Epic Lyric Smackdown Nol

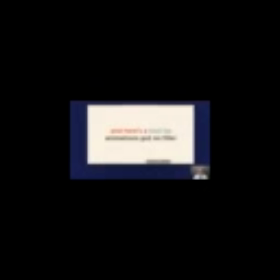[4:09]
Now, what Jason did was he had like a background layer of the whole sentence in this black color or this dark gray, whatever it is. And then he broke it down into individual letters so he could change the colors and have them come in on top, which is a really great idea. The only problem is when you do that,
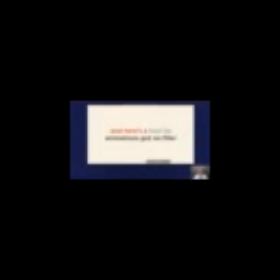[4:26]
I think you need to maybe use a mask or something to drop out the words that you're covering up on this black layer, because you can see here,
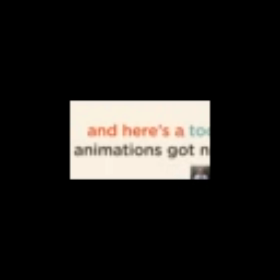[4:34]
maybe it's hard for you to see, but I could see it here, that there's kind of a black outline around all of these letters here, and that it's so irritating. But even though it's the exact same size and it's right on top of it, you'll always see that little edge, which irritates the heck out of me, but it's there.
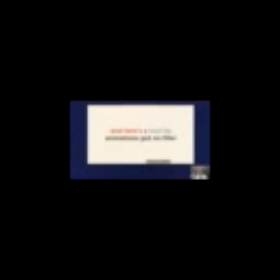[4:48]
So I think you could have either animated the original layer to just change colors, or you should have masked out the dark type layer underneath to get this a little bit better. Right on. Great job. Let's move on to the next one. And that is by Jared Chambers. And this one's really cool. He used a lot of angles. And his kind of thought here was to use a red kind of bar or cursor kind of a thing to drive some of the animation and to keep a consistency in here, which I thought was a really clever idea. So let's check out what he did.
Here's my null hypothesis. Easy yourself, fool, cause I'm on an animation mission. You better stop, watch as I possess your position. Don't blink, I'll animate your eyeballs straight to heaven. HTTP 1080 29.7. And here's a cool tip, animation's got no filler. Cause I'm a keyframe killer.
I know that song like by heart now. Anyway, okay, so this is totally awesome. I'm gonna turn down the volume here. This is awesome. It's also got a lot of variety, and it never dies on screen, which is so important and so critical if you guys are already at that point already. You know, so here's the diagonal move, and I think these timings look pretty good. I think, you know, he should have put this bar over the top of the letters so that it didn't, like, the letters didn't cross over them, but no big deal. And I really like this move here, that it just keeps moving to the side. This, like, goes on a lot longer than I thought it would. And I really like it. It's got a good speed, and it uses up a bunch of that pause in there very cleverly.
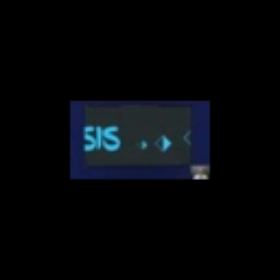[6:19]
And I kind of like even the progression that we see these keyframes get bigger and bigger as we go. Right? That's really fun. And then it kind of pulls this blue in as well, which is nice. So I think that's a really good movement, moment and movement. Here, I know this, I'm pretty sure this is on purpose, but I don't totally get this like drifting up action that happens here. I find, and this is just true in general about type on screen, that it has to stop moving for the viewer to feel really comfortable reading it. I know this seems a little counterintuitive, maybe, but if you have type that comes on screen and then it's even just slowly drifting, it's like the audience is waiting for it to stop before they decide that they're going to read it. I swear, it's kind of weird, but when type is drifting, it just makes it less legible for some reason. So I think what you want to do in almost all cases is kind of like have it come on and then at least clearly stop for a good pause while we're kind of reading it, and then it can keep moving or drifting or whatever, but I think it just needs to kind of stop and settle, and this doesn't quite ever settle, and so it makes me like less likely to read this word. And you know, I gotta say, like I love the design in here, and then he used this kind of like graffiti font. I think it's totally awesome and relevant, obviously, to the song. But this is also a little bit hard to read, and so I don't think it's like helping it by having it drift. Okay, so I just wanted to mention that. I think everything else in here is really great, and I think this is really cool.
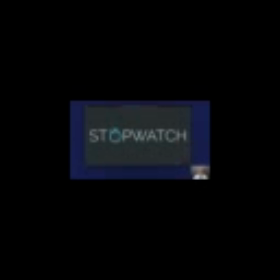[7:49]
I looked at this project, and Jared used a pre-comp here to build the stopwatch, so I was really proud of him that he then put into his composition, so I thought that was great, and this was a really great way of turning the stopwatch into the O and kind of animating it even one step further.
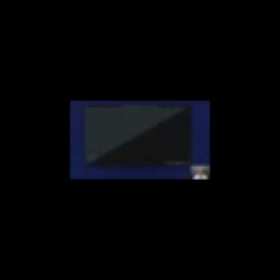[8:04]
I thought this was really clever. So yeah, really great job here, and these diagonal animations are hard to do. It's very hard to like animate things diagonally because you have the horizontal and the vertical, and you can move them perfectly horizontally or vertical. But to line things up so that they're all moving along the same diagonal is definitely a little bit tricky. So kudos. And I like how you worked in these elements from the other assignment and kind of made it work.
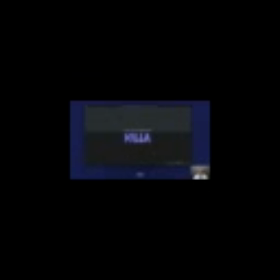[8:30]
So I thought this was really great job. So thank you. And let's look at John. Now I wanted to call him Gagan, which is apparently the traditional pronunciation, but I think he said on Facebook it was Gahagan, so John Gahagan. Hope I'm getting that right this time, John.
Here's my null hypothesis. Easy yourself, fool, cause I'm on an animation mission. You better stop, watch as I possess your position. Don't blink, I'll animate your eyeballs straight to heaven. HTTP 1080 29.7. And here's a cool tip, animation's got no filler. Cause I'm a keyframe killer.
Alright, I love this image of Joey at the end.
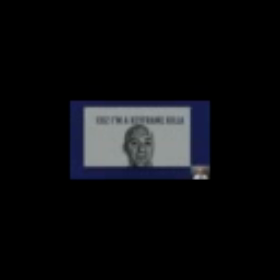[9:09]
He looks supremely disturbing and gangsta-like, so that's pretty awesome. So this is a really great job. I think I really like the minimal and clean approach that you have here, both to the design and to the animation. And, I just want to point out a couple things that I think is really clever here, like this. So here, just this first reveal.
Here's my note.
In any case, what I think is really fun about this is if you had to have the word here's and my come all the way up from the bottom or all the way over from the side, it would take a lot more time and And or if you didn't have the time, it would just move really quickly, right? So either you're going to have the time to animate it fully on screen and have it look good, or you're going to have to kind of sacrifice some of the timings. But here, instead, he has it just move up from like over here, but he's blocking it so we don't see it. And so what that effectively does means that John can use a slower animation pace within the same amount of time to create a more fluid animation, because this doesn't just like whip on. It's able to take its time because it's only moving from like here to here, right? So it's covering less pixels, and so he can have it look like it's happening slower. You see what I'm saying? So I think that's really clever, rather than having everything always come in from like all the way from the bottom or the sides or whatever. So like that.
Here's my null hypothesis.
Right? Same with hypothesis. Easy, so Now here, like, he's got a little bit more time, so because there's like a little bit of a break. So he puts more of a longer pause there, right? And he has Easy Ease Yourself come in from off screen because he has the time to do that, right? Now I kind of wish maybe this would be a great place for a little bit of an anticipation if like null moved over this way first and then that way, and then hypothesis like a few frames later moved that way and then that way, and it kind of like pulled everything else on. That would be really pro also, but I think this looks really great. And yeah, all these little clever moves in here just save you a lot of time. So I think that's really smart.
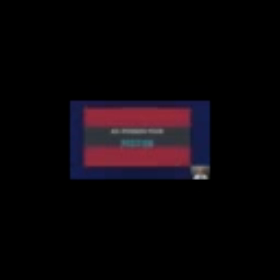[11:16]
And you know, all this animation here with the blinking and everything, this is really hard to do this here. And I was really impressed by this move here,
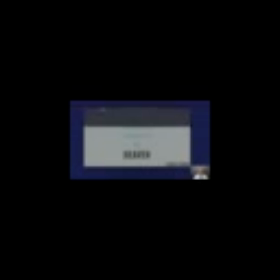[11:24]
this move up, because it's pretty readable and it's a tricky thing to do.
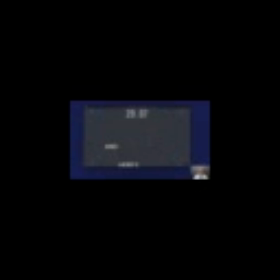[11:29]
So good job on those bounces, right? I think this looks really clean and really good. Yeah, I think it's really sweet. Sweet job. Right on. And okay, we've got, I think this is Maria Sanchez Fernandez. She's abbreviated some of her name there. It is long. She's also spelled Joey's name wrong here. This is Joey Corman. This is actually with a K, Corin Man, but whatever. But if you're actually doing a music video for an artist, you probably don't want to spell their name wrong. Okay, so let's check this out. I love this one too. Little title there.
Here's my null hypothesis. Easy, so cause I'm on an animation mission.
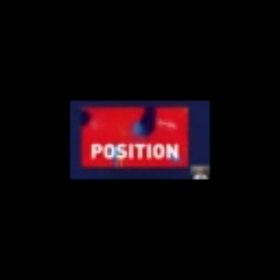[12:12] You better stop, watch as I possess your position. Don't blink, I'll animate your eyeballs straight to heaven. HCTV 1080 29.7. And here's a tool tip.